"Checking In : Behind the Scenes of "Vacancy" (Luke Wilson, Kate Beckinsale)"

We shot the hotel in two locations. The first was here on the Sony lot at stage 15, where they shot The Wizard of Oz.
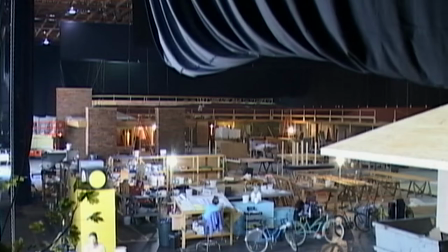That, for me, was always just kind of an adrenaline rush. Yeah, that was the coolest set I've ever been on. And, you know, I've been on some sound stages that were just kind of glorified garages.
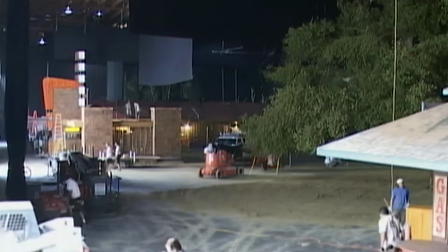So it was kind of exciting to be on a really cool one.
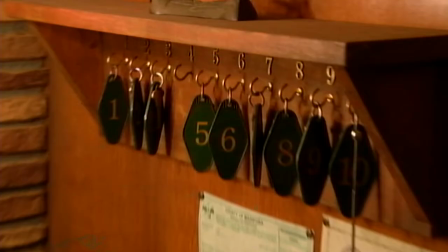They did an amazing job of building this thing. To the very last detail, matchbooks and doorknobs,
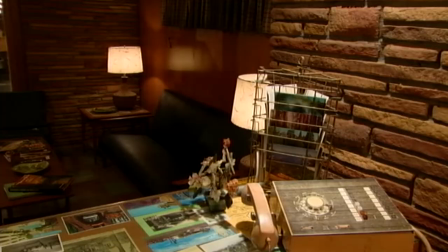and the sink in the back is full of dishes, and it's a real kind of motel stuck in time. What my concept was to try to get...
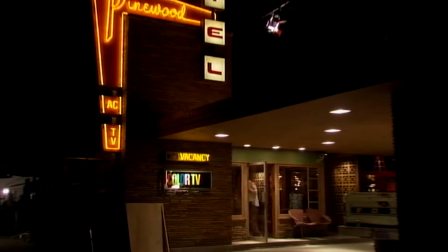I liked the old Route 66 and other sort of, you know, if you remember back when you were on your family vacations, the place that had the porticos that you drove under.
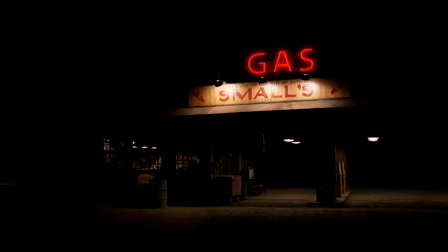I liked the overhangs that, you know, you pull up and your dad would go register and get the key and everybody was waiting inside and then you would go park in front of the room.
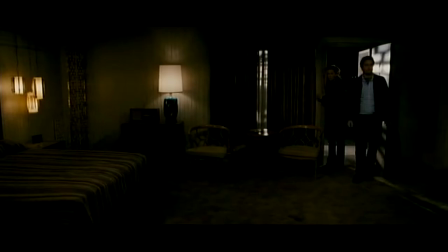I think everyone can kind of relate and I think it's a nice kind of Americana kind of feel. On this, of course, we're trying to make it somewhat scarier.
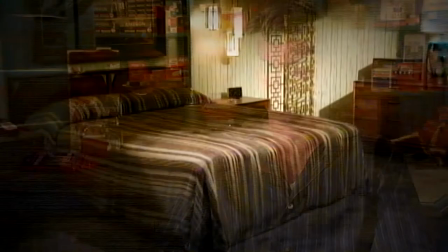It's darker, everything gets aged, picked out fabrics to have made for all the drapes and the bedspreads and stuff that they're brand new, but then we had to make make get the feel from the 60s and then we knock it down we age it it was an awesome set and and being there day in and day out was really disturbing to you you know you'd come out after after a day's work and you'd really
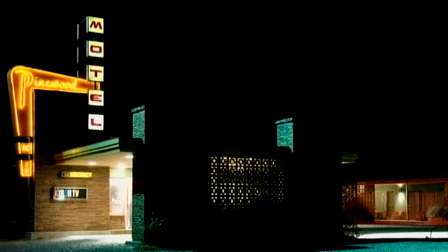have to wash off the motel at the end of the day so it was great
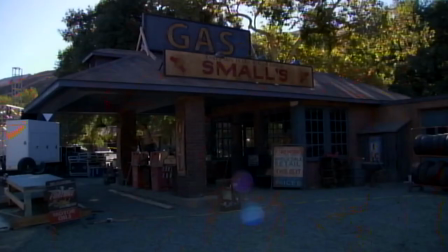we built the entire thing once again for the exteriors which was
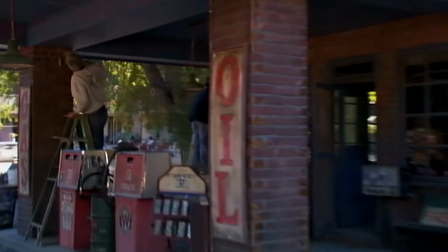mind-blowing when you when you would step out of a stage and see a completely built hotel true to what it was here so that was really
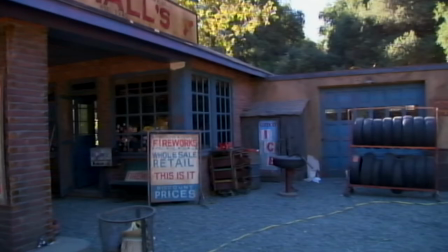impressive I've never taken part in anything that big so it was nice the look
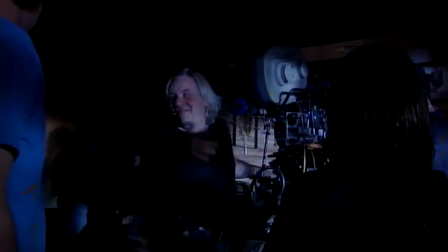and The tone and the atmosphere of this film is the film. And early on, Andrei Sekula, the director of photography,
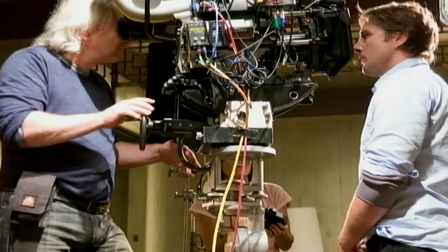and I sat down and we started talking about our favorite films and the elegance that we were trying to bring to this film.
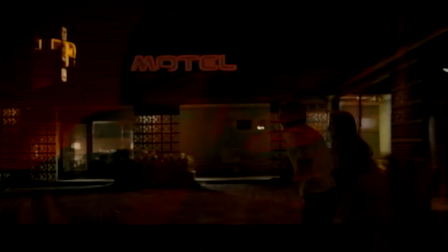And we decided a hard palette, definitely a film noir-esque, kind of very hard lighting would serve the film best. Well, it was a dark movie. Straight away, what I want to achieve, or script want to achieve, a kind of uneasiness of the place.
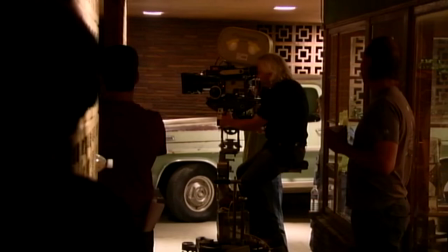Andre Sikula, who shot Reservoir Dogs and Pulp Fiction, you know, going for that realistic look. As the movie progresses, we get more and more frenetic in our camera movement.
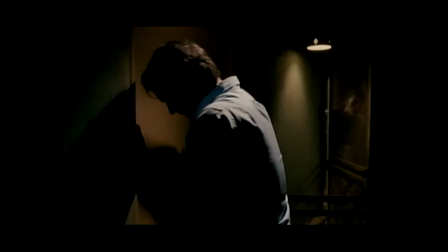We start off the movie with composed shots, with beautiful dolly moves and so forth and so on. These are shots that feel comfortable. As things progress,
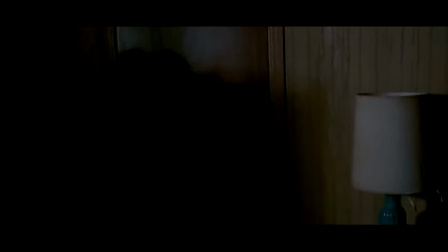you notice that Andre starts to go a little more handheld. and it's very edgy and very subtle it's nothing that's too rattling but there's something jarring about it something that makes you just feel a little unsteady. Camera movement is part always when you when you're shooting in small confined places you try
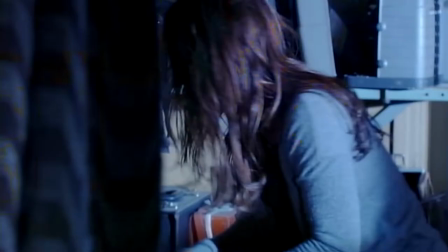to make image as dynamic and as attractive as possible so
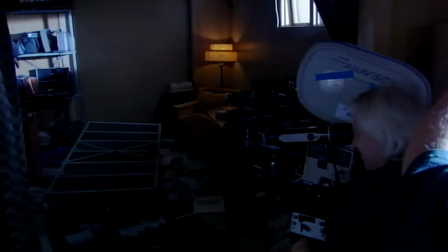camera shakiness was more appealing to the story. We always wanted to just keep things sparse and i sometimes just trying to
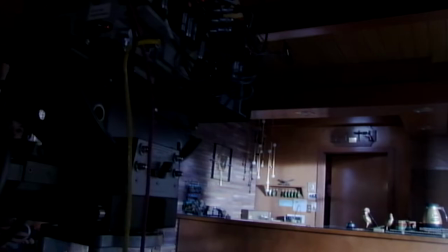over cover certain things and he has a very calm and and and wonderful way about him that he constantly remind me you want something very simple that was always a good feeling to have have a creative partner that was
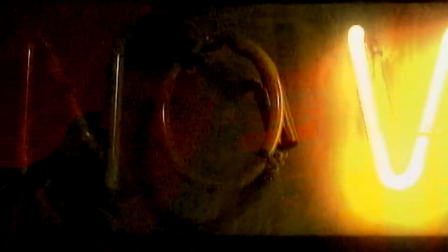there to help you